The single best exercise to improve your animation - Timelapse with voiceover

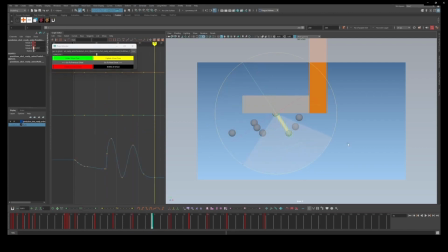So for example, on frame 65 and 75, the swing amount should be the same distance, and then on 85 you can drop down to a smaller swing. So 2 sides should be the same and then drop down. It's just physics, that's how it works.
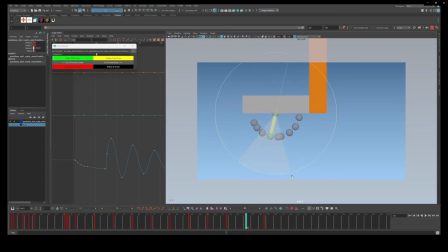I'm also using my eye for this, I'm eyeballing it. You could be really precise and go to the graph editor and input the values, but I'm just doing it by eye.
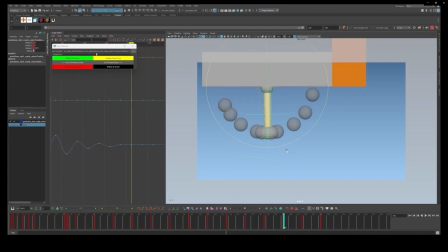But again, the really important thing is every swing is 10 frames. Even these tiny movements at the end, it's still 10 frames. You could do 14 frames, you can do 8 frames, you can do 20 frames. It just has to be the same.
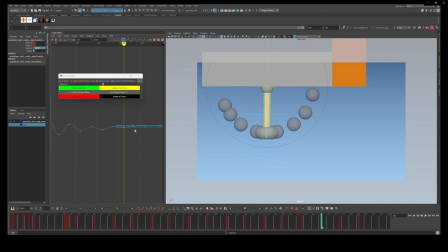Making sure it's 0, and then I do the last bit, tiny bit. And that looks pretty good for the first one. The first one's the easiest, of course. Okay, so then I think I take off the hidden layer and I add in the second ball.
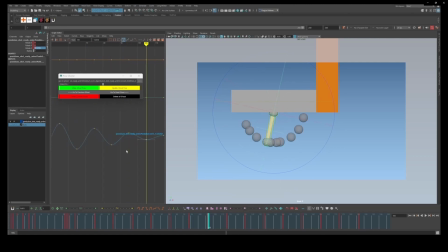Yeah, okay. Now this next ball is where I think other students make mistakes.
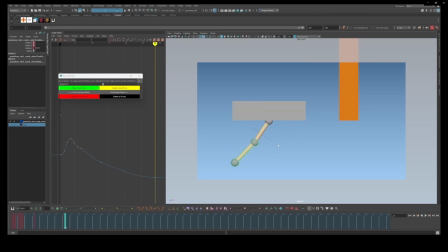And this is why I think this assignment is so useful, because it's talking about momentum. So of course, momentum is the speed which is carried over from something. So in this example, the root has stopped, right?
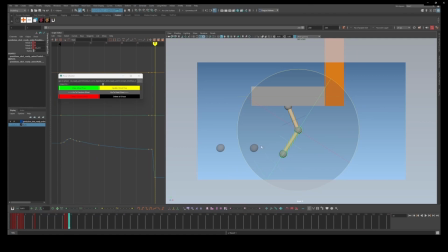If the third ball, or the ball at the bottom on screen now. If it was to carry on, letting Maya in between, there would be a massive pop. But you must counter animate and make sure the spacing is the same
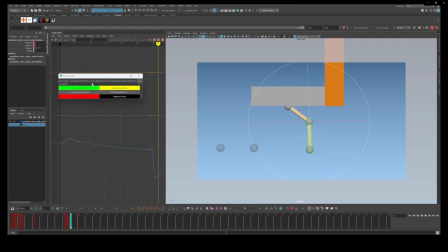or less than the frame before the impact. So I'm using the ghost poser to check this. But if you have, let's say, frame 31 and then frame 32 has a bigger spacing than frame 30 and frame 31,
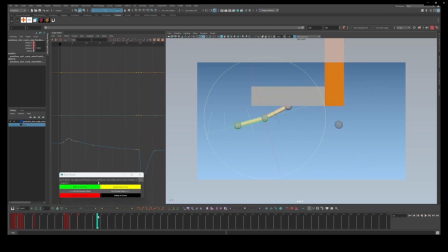that would make no sense, because that would mean the balls are speeding up, which is impossible. The balls are slowing down. So you got to go into the animation graph editor or even on your screen and counter animate and make sure the balls has the same or less spacing.
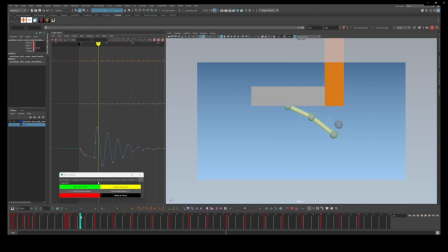And then of course you can then offset them. So this will be, I think, a 2 frame offset. I'm using 37, yeah. So the first frame, or the first ball, the extreme was 35. So I'm now trying, I think, 37. So a 2 frame offset.
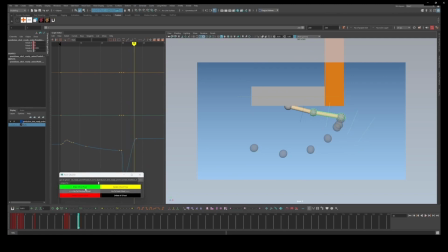But also, like the first ball, the swing should be 10 frames. So you can see I've animated those, that spacing is now less, or it's decreasing, which makes sense.
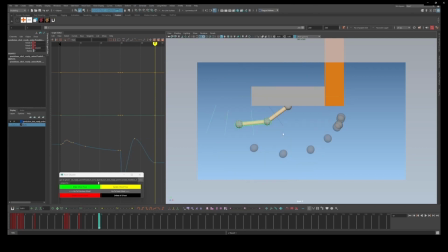This is physically correct in the real world. Now I'm going to find the counter swing extreme.
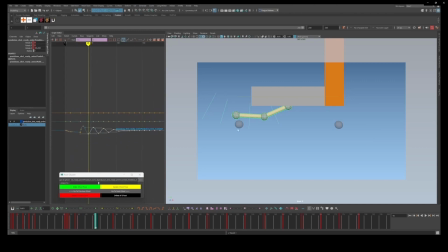And then I can take my curve from the first ball. I can copy everything, Control C, and then again Control V. There we go. Now it might be too big, so I can select that curve again, and I can go to the graph editor, and I can do some maths.
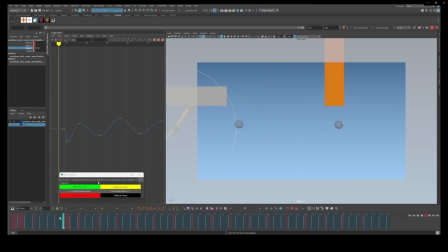I think times equals 0.5, which makes it half as big. The swinging is now 50%. I think that looks okay. The spacing is correct. There's no big pops, and the animation feels smooth.
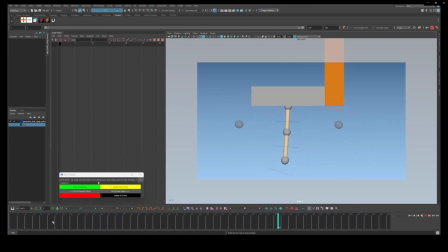Just checking. Okay, cool. I think now I move on to the next one, the big one. Yep, there we go.
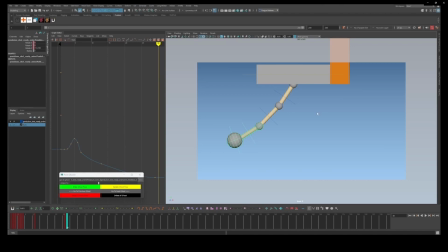So again, I use my pose ghoster. You can see this big popping, normally with the biggest one the most. So I'm maintaining the spacing. I'm rotating it back to make sure the spacing is the same or less.
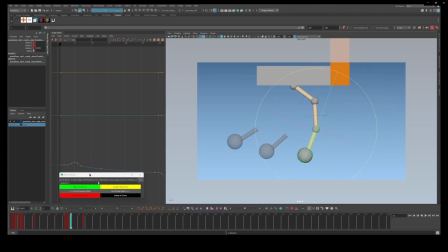It's very easy to make this too big, and you will notice the pop, and it'll feel like it's speeding up, which is of course impossible. So again, checking everything in the graph editor as well.
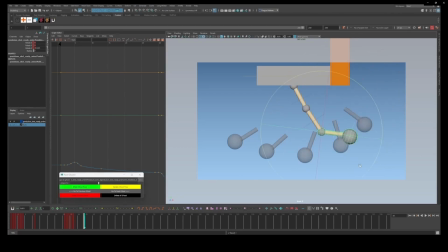And again, this is an offset, so there should be I think a 2 frame offset. So if let's say the first ball was 35, the second ball was 37, and then the next big ball should be 39 for the extreme up. I'm just checking that how far I go makes sense,
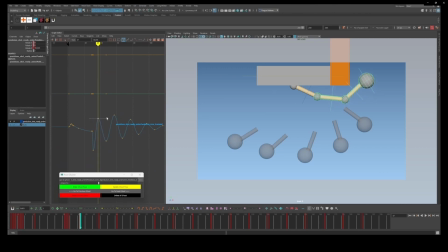because of course the other important thing to remember is this is a wave action movement, and wave action requires the S curve and the C curve. So I'm trying to make sure that I have the first C curve here, then it breaks and becomes an S curve, which I've got a very subtle one here.
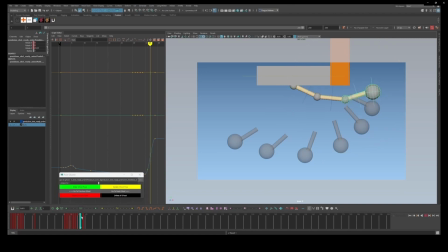I could probably push it more, to be honest. Yeah, I go slightly more. And then back into the reverse C curve. So C curve, S curve, C curve, S curve, like that. Still checking the spacing.
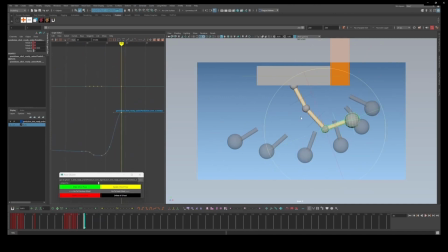I want to get that S curve, I think. I do think if I was to do this again, I could probably find a bigger S curve. But that's why I do practice, right? I do these exercises, see how my work looks, and I review my own work.
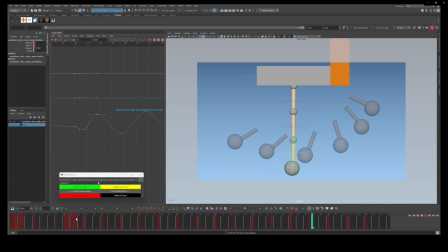Again, I've copy and pasted the curve. I've put it by 2 frames extra, so now 39 is the start frame. And again, 10 frames for every swing. I'm trying to increase the spacing this time, make it bigger. Times equals 1.2. Yeah, it's bigger swing.
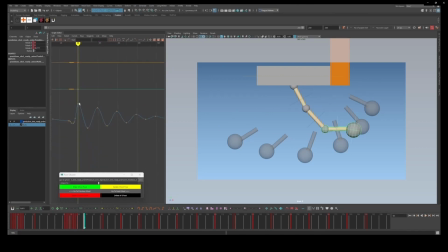Yep. And then even more, yeah, I really push it. Got a nice swing through. It's heavy. And the heavier something is, the more momentum it carries, right?
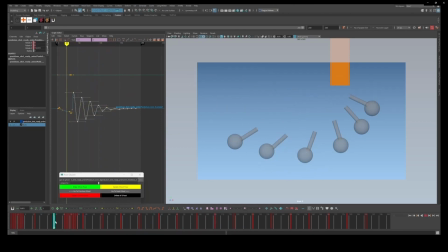So it will maintain the big spacing for longer. And then I think I animate the last tail. So again, I copy and paste the curve, onto this last controller, which is the rotation of the ball.
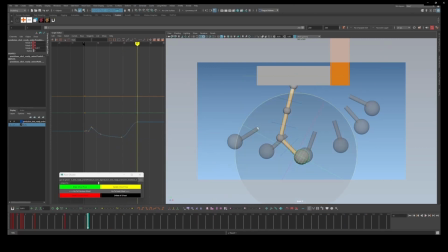8, I think I do. Yeah, frame 41 now. Yeah, there we go. And yeah, I maintain the, again, 10 frames timing. And then look at that.
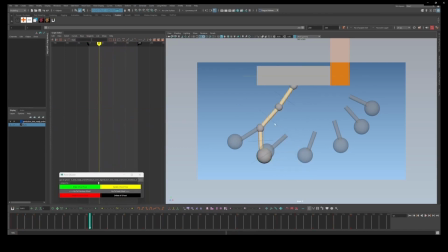Yeah, I mean, I think this is now done, really. Again, I could probably go in and polish some of those curves a bit more. But this is more about understanding momentum and timing. I do try offset, I think.
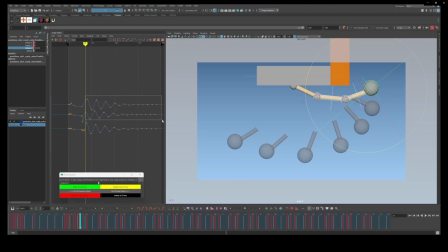Yeah, I push everything by 1 frame. So instead of having a 2 frame offset, I change to a 3 frame offset. So it's just a small change, which I think helps. Yeah.
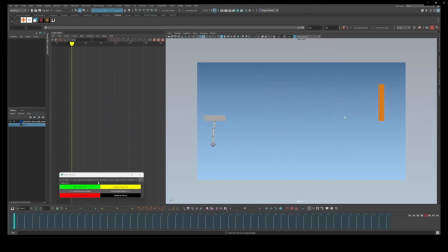Yeah, I mean, I think at this point, I kind of called it a day. Yeah, and that's the assignment. So hopefully that's useful, and I will see you guys in the next video. Thank you.